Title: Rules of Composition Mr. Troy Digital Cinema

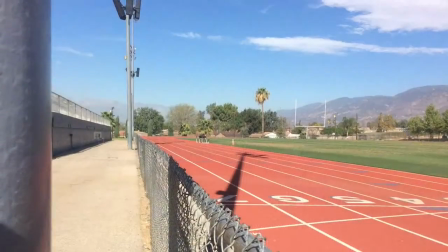lines basically are just lines that take your eye from one place in the picture to another place.
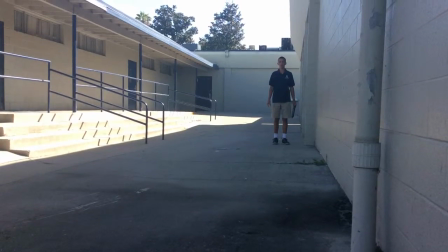Usually at the end of the line is where your subject is. Leading lines are also a good way to connect the foreground to the background.
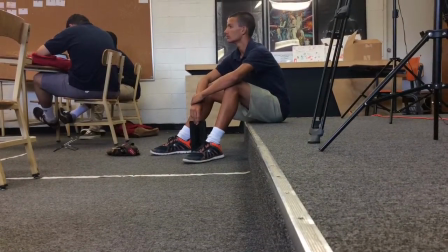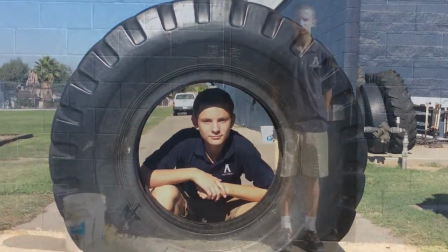Framing. Framing can be anything from a tire to a doorway, and it's just putting a natural frame inside your frame.
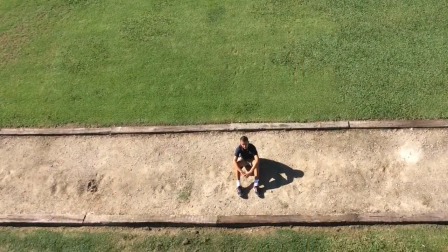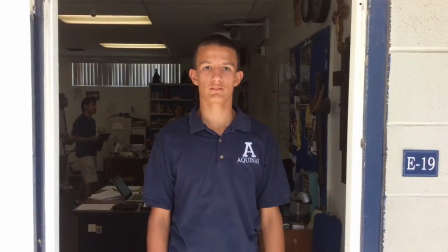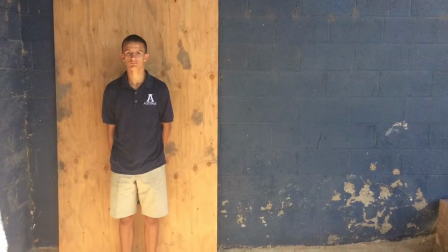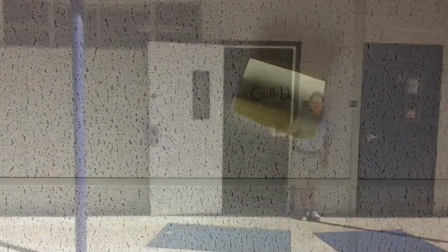Rule of thirds. The rule of thirds is where you divide your frame up into thirds and you place your subject on any one of those crossing points.
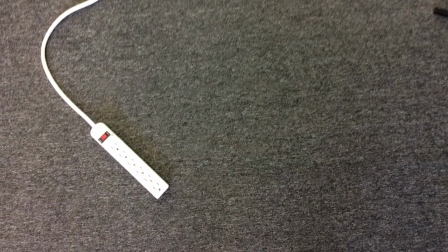And if you have a horizon, you can place it on either one of the lines going to cross.
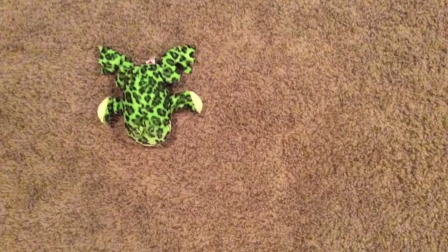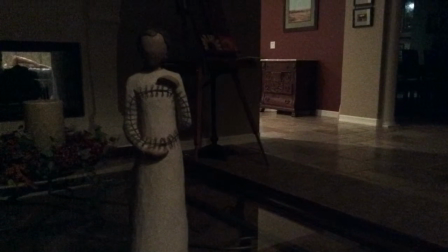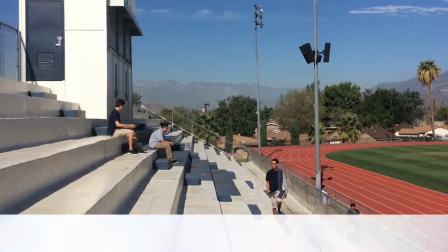Diagonal lines. Diagonal lines can create a strong impression on whatever it leads the picture to.
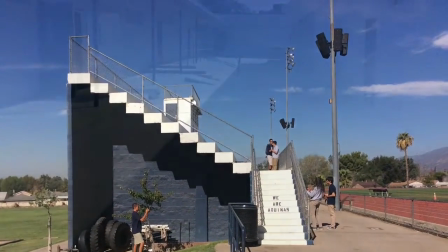It is similar to leading lines in that it connects the foreground and background sometimes.
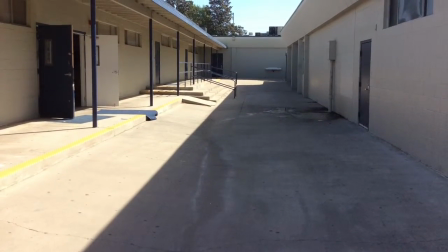Diagonal lines can also give a tremendous sense of depth.
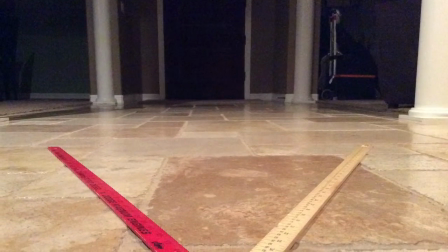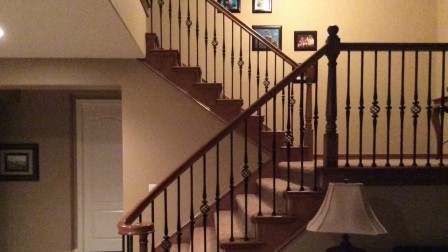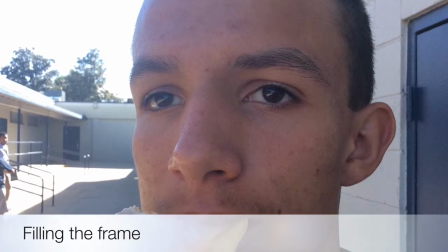Filling the frame is where you take your subject and you basically fill the whole frame with it.
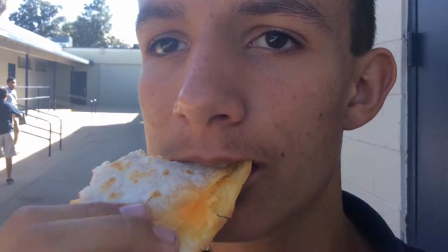You know you're filling the frame when your subject is uncomfortably close to the camera.
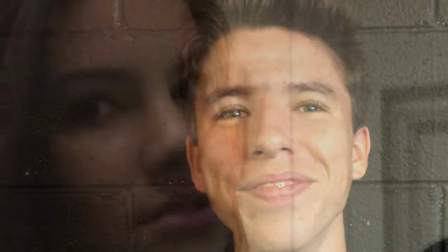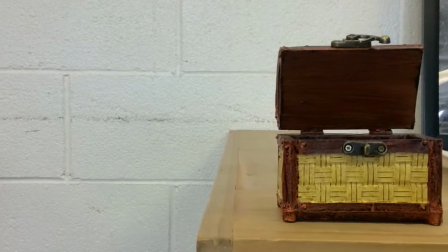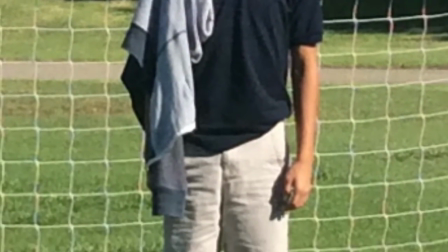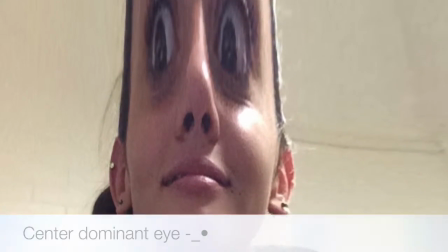Dominant eye. Dominant eye is when you place the dominant eye in the center of the frame.
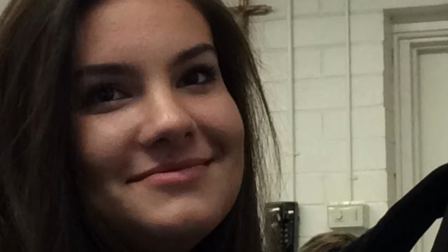Having a dominant eye gives a strong impression on who the character is, and it just helps to make the picture more interesting.
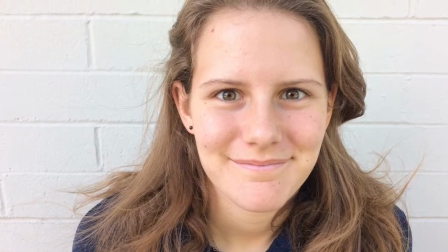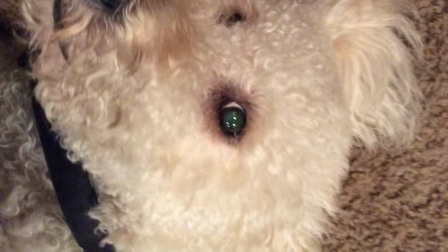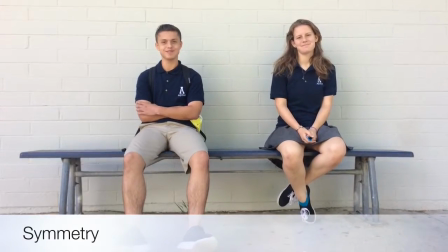Symmetry. Symmetry is where you make the picture symmetrical. It can rather be horizontal or vertical.
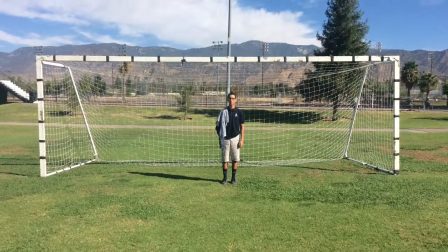Using this rule makes it pleasing to the eye.
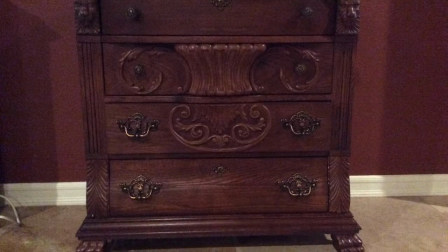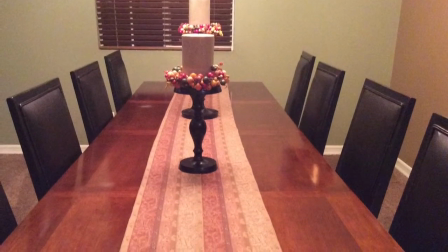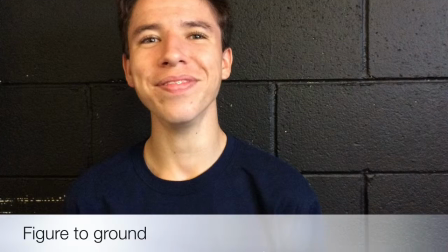Figure to ground. Figure to ground is when you have contrast between the foreground and the background.
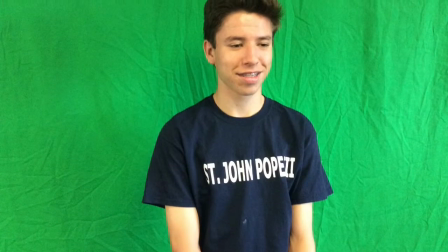Usually the subject is in the foreground and the background is a totally different color that makes the subject stand out.
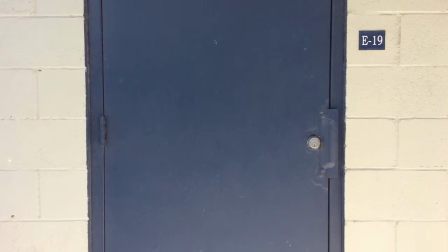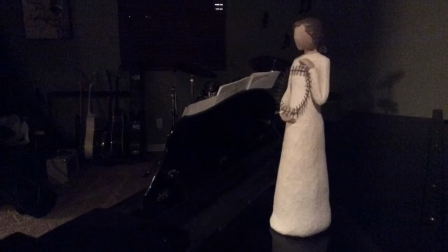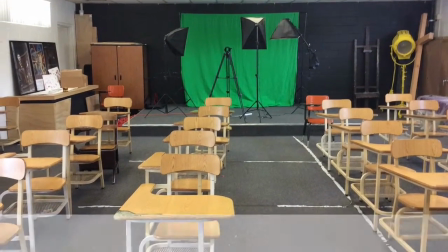Patterns and repetition. Patterns and repetition are best done when you have something interrupting the pattern.
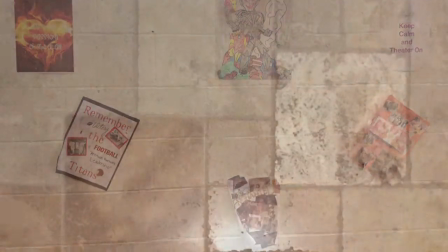Now, the more you have of the pattern, the stronger the picture is.
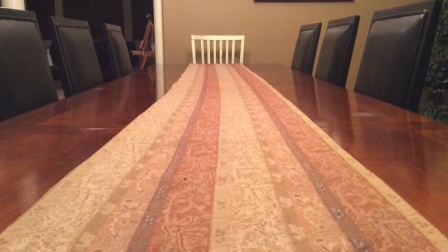But it's even greater when you have something interrupting it, such as a lemon in a bowl of avocados.
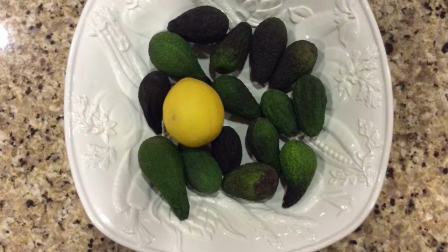Now, the final and most important rule is to break all the rules. These rules are just a set of guidelines.
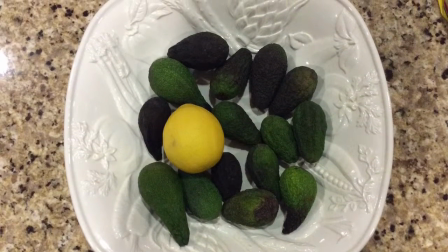It helps make the picture look better, but if it doesn't look good that way, then don't do it that way.
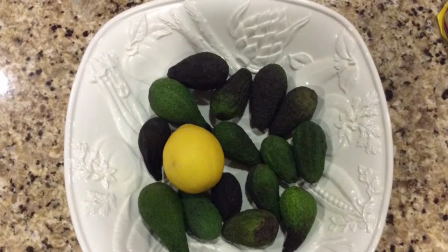You just need to break the rules and do what looks best.